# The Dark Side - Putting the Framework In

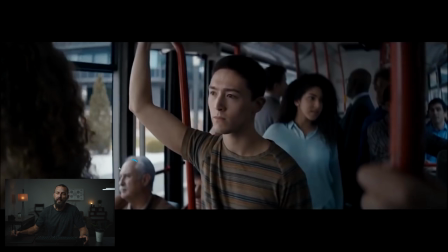So, a lot of the times you'll see on bus stuff that, or train stuff, or anything with these windows, public transport stuff, is you're going to park the person closest to the window. right because that's where you can do the most things you can do the most depth wise this way if you
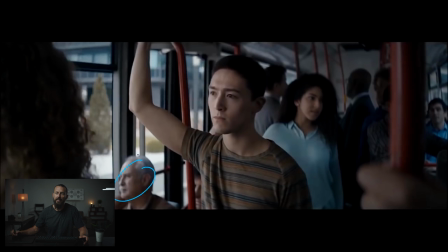shoot like just say this is our man here instead of this guy this is the man that we're going to shoot we're immediately shooting into the shadow because we're shooting from the row out to the windows right so half the framework done as long as you get the time of day and the path of the bus right the the background shouldn't really matter because you can get that backlit so you're going to get a little edge on here and then what you would do
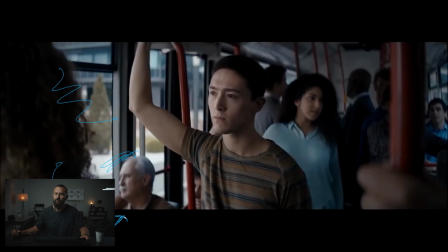in the bus is if you're shooting you know camera here looking this way for our close-up or let's just say our medium shot of this guy you got shadow already you got nice soft broad day if it's backlit enough right because you don't want this guy getting
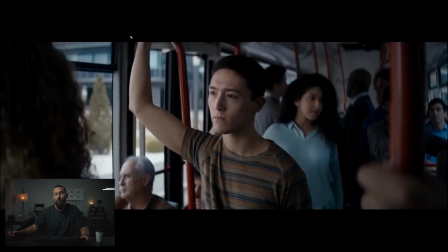lit up like a christmas tree you want it nice and soft so you can do two things really you have it so far backlit that you only get a little bit of edge on this person and you can sit them anywhere along the bus so you can either accentuate the edge
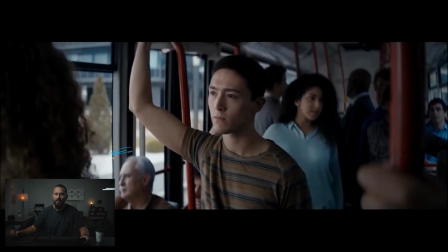that is coming from the sun or get rid of it like if you're parked behind this thing and you know you say you were blocking in something like that and then you're just going to wrap the light around right take the light that is bouncing in there you could put a little poly right next to the camera and then you just wrap it around add some neg this way on this gentleman and you got a nice looking medium shot and
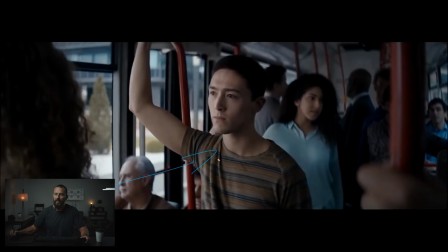then you can go closer you can shoot down the line of the bus to make it interesting lots of possibilities open up and that's really what we went over in the patreon group is how when when people are close to the window how to do it here this is an interesting take because because we've gone with the standing position, which means that we can actually light from inside the bus.
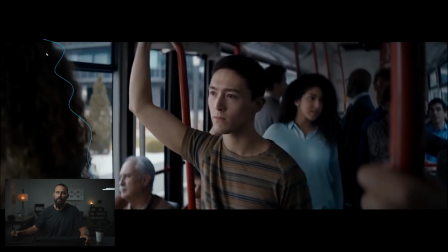Because we use this person's shoulder here with the long hair, we use that to block a good section of the frame, which means we can get really close with the frame that we are lighting through. Alright, so you've got, whatever, a 4x4 frame over here, and it's lighting this kid up like a Christmas tree.
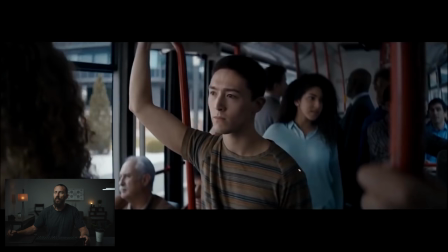He's got beautiful shadows, nice fall off, we're shooting into the shadow, out to the background, and now because this isn't front lit out here, we don't really need that much light inside the bus to get to this level. And then over here you can see maybe this is just natural. I would imagine they blacked a few windows here or something if this is actually outside.
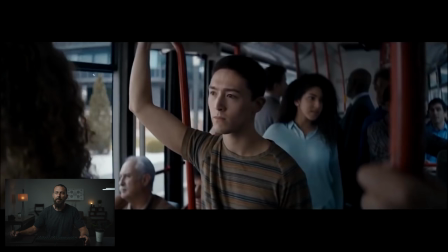But just to get that contrast, it becomes really easy because you can now light from inside the bus. Hard to light from inside the bus if the guy's sitting here that close to the window because you want the light to come wrapping around. So unless you can get the lamp outside, like you'll see this in movies, they will put a big giant rig on top of the bus and
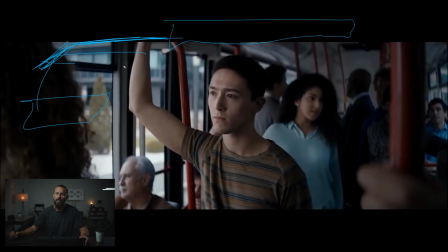then you'll boom out all like a truss system and then you will light from just above these windows so you can be traveling and have the light come pouring in that way right but that's a big setup probably not gonna happen on some dumpy commercial that you're working on so you need to
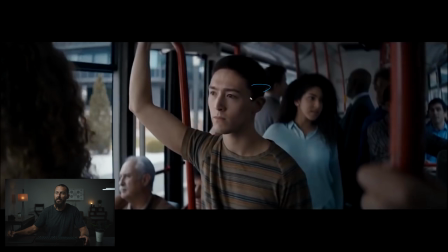make do with another solution so I thought this standing one was interesting because you You get these beautiful soft shadows because you can get this frame so close to the talent. And it sort of blends in with the background levels, right? This is where it comes down to taste and your eye on the day going, yeah, that matches, yeah, it doesn't match.
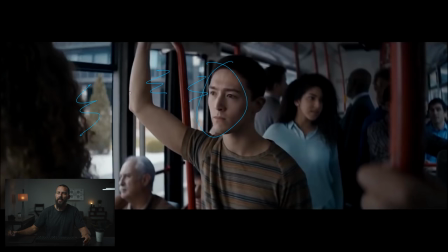You can imagine if this was another stop brighter here that it would start to look real funky and it starts to feel lit. Even here, we're edging on the side of being lit. Like this guy looks pretty natural and this makes this feel natural, but still he's way lit up.
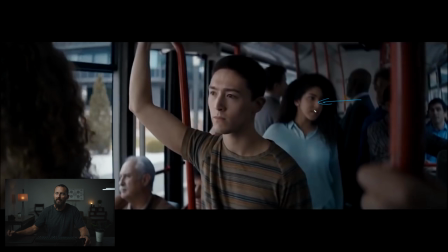Whereas in the background, you can see how quickly it falls off like this is what it does look like and there's probably you know in the grade there's probably a power window around this guy's face and then you bring everything down around him so that immediately the eyes are drawn we got lots
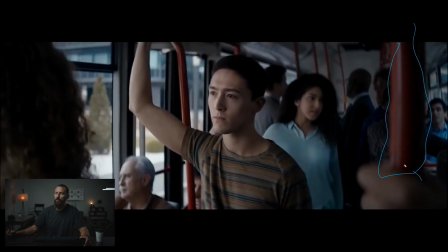of stuff for composition here really nice looking shot you got this in the foreground you got the hand in the foreground other little things here just creating layers we got our main layer and then the bus is just riddled with layers down the back and we are shooting into the l of a
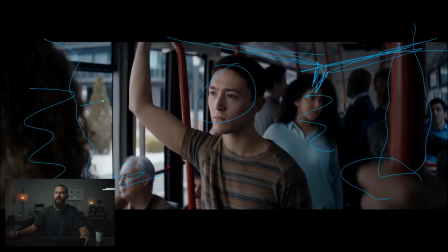bus right let's not forget that back there to create depth and then we're moving so things are going by just a really good looking shot and simple to do because you're lighting from inside the bus so if you come up maybe you don't have enough firepower to light from outside you don't have the time to rig everything up or you can't choose the path of the bus like the bus can only go down one specific area maybe this is a suggestion that you can throw out there be like hey why can't we light from inside the bus like look at this guy back here that's
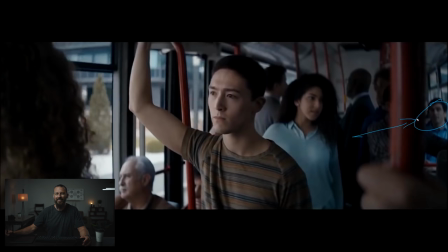what it looks like naturally inside a bus Right? Not that good. This beautifully sculpted light.
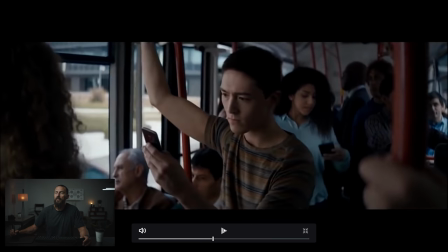Okay, from there, he actually hears something. Ta-da! He looks. Now, come on. This is it. And you're setting yourself up for a really easy over-the-shoulder product shot, right? Because we're on the shadow side of the face, if we come around here with the camera, right? Camera, body, lens. I don't know what this is.
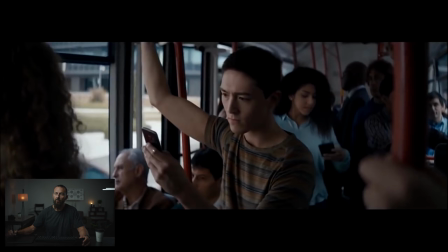But if we're shooting over the shoulder now, you're already going to have this little edge light going over. You just have to lower this guy's hand so that you can't see the frame or just raise the frame higher on the day. And then you're ready to shoot the product shot, the reveal of the hand. We're going to want to see what he's looking at, which I actually don't think they do in this spot.
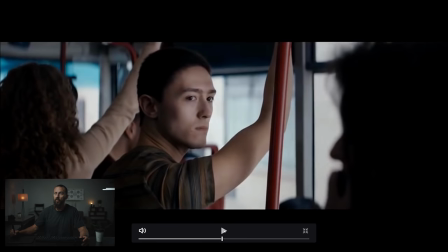So, cut back to someone talking. Oh, look at that. Magically, the light disappears. And this is what I'm talking about for be careful what you see out that window, because now you can see this is all front light out here, which makes it way hotter, which means we need more level. and they've done the same trick as before.
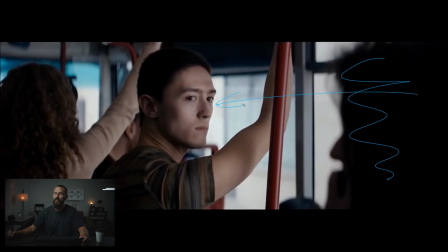They're using this girl's head to hide the 4x frame that is in this guy's eyes. And look at the same exact shape on the face. Dark, depth, peppering the image with different layers.
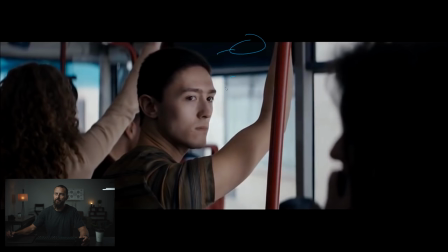Just imagine, like, again, if this was backlit, this would just be further down, which would make it easier. And when I say easier, I just mean less level. So you wouldn't need, if you could get away with, you know, in a backlit situation, you might be able to get away with the sky panel here, right?
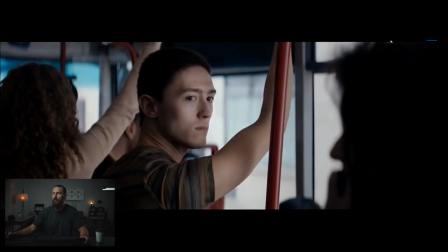Which is nice. Run it on bats. Don't have to go too crazy. Whereas if you're going to go like an M18, you're going to need the putt-putt generator, you know, out at the back of the bus or something. It's just going to be significantly easier to go battery-powered, and this is what you're going to get.
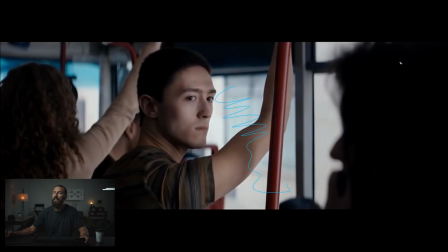This sort of level. Now, if you don't have enough stop because it's all front-lit out there, that's when you've got to bring in the bigger lamps, which just makes it harder, more complicated, of things to think about. The other thing to think about when you're shooting buses is just have a look on the Tech Scout. The color of the windows on all of those public transit, they're so terrible.
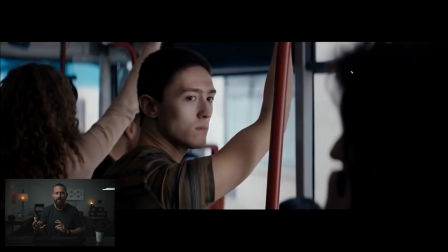So then you've got a color balance to that, which is where the sky panel comes in handy, because you can just dial in the exact right color temperature. You get the color temperature meter, you go all around the bus, you figure, okay, this is the light coming in, this is what we have to match to, and then you can grade it so it all looks very, very neutral. So, interesting bus solution, lighting from inside the bus. You can do that if you move them into the center of the bus. Harder to do, more rigging if you do that on the outer edges of the bus. Let's see, is there anything else in here?
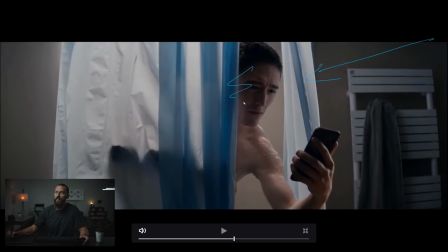No. Framework. Boom. Light from upstage. Shadow. A little bit of interest back here. Hair light. Again, setting yourself up for a really nice product shot as you're looking back into the shadow again.
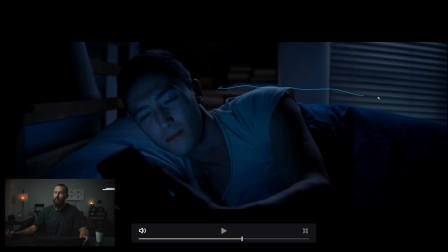I don't have to go over that. This is again dark moonlight bedroom stuff you're going to be doing all the time. So, you just balance to whatever this light is here. If you can paste, you know, one of those aperture lights on the front of this thing, you got yourself a little light there. And then this is just all about softness, getting enough level there that you can really bring down everything else.
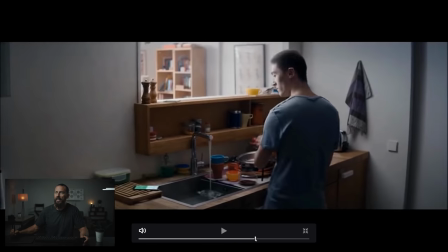But that's a breakdown for another day. And then finally, this last one, only thing to look at here is, again, we're setting ourselves up framework style.
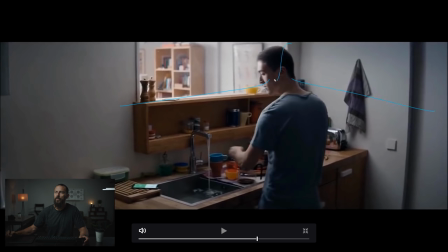We're shooting into the L of the room. We're shooting into the shadow.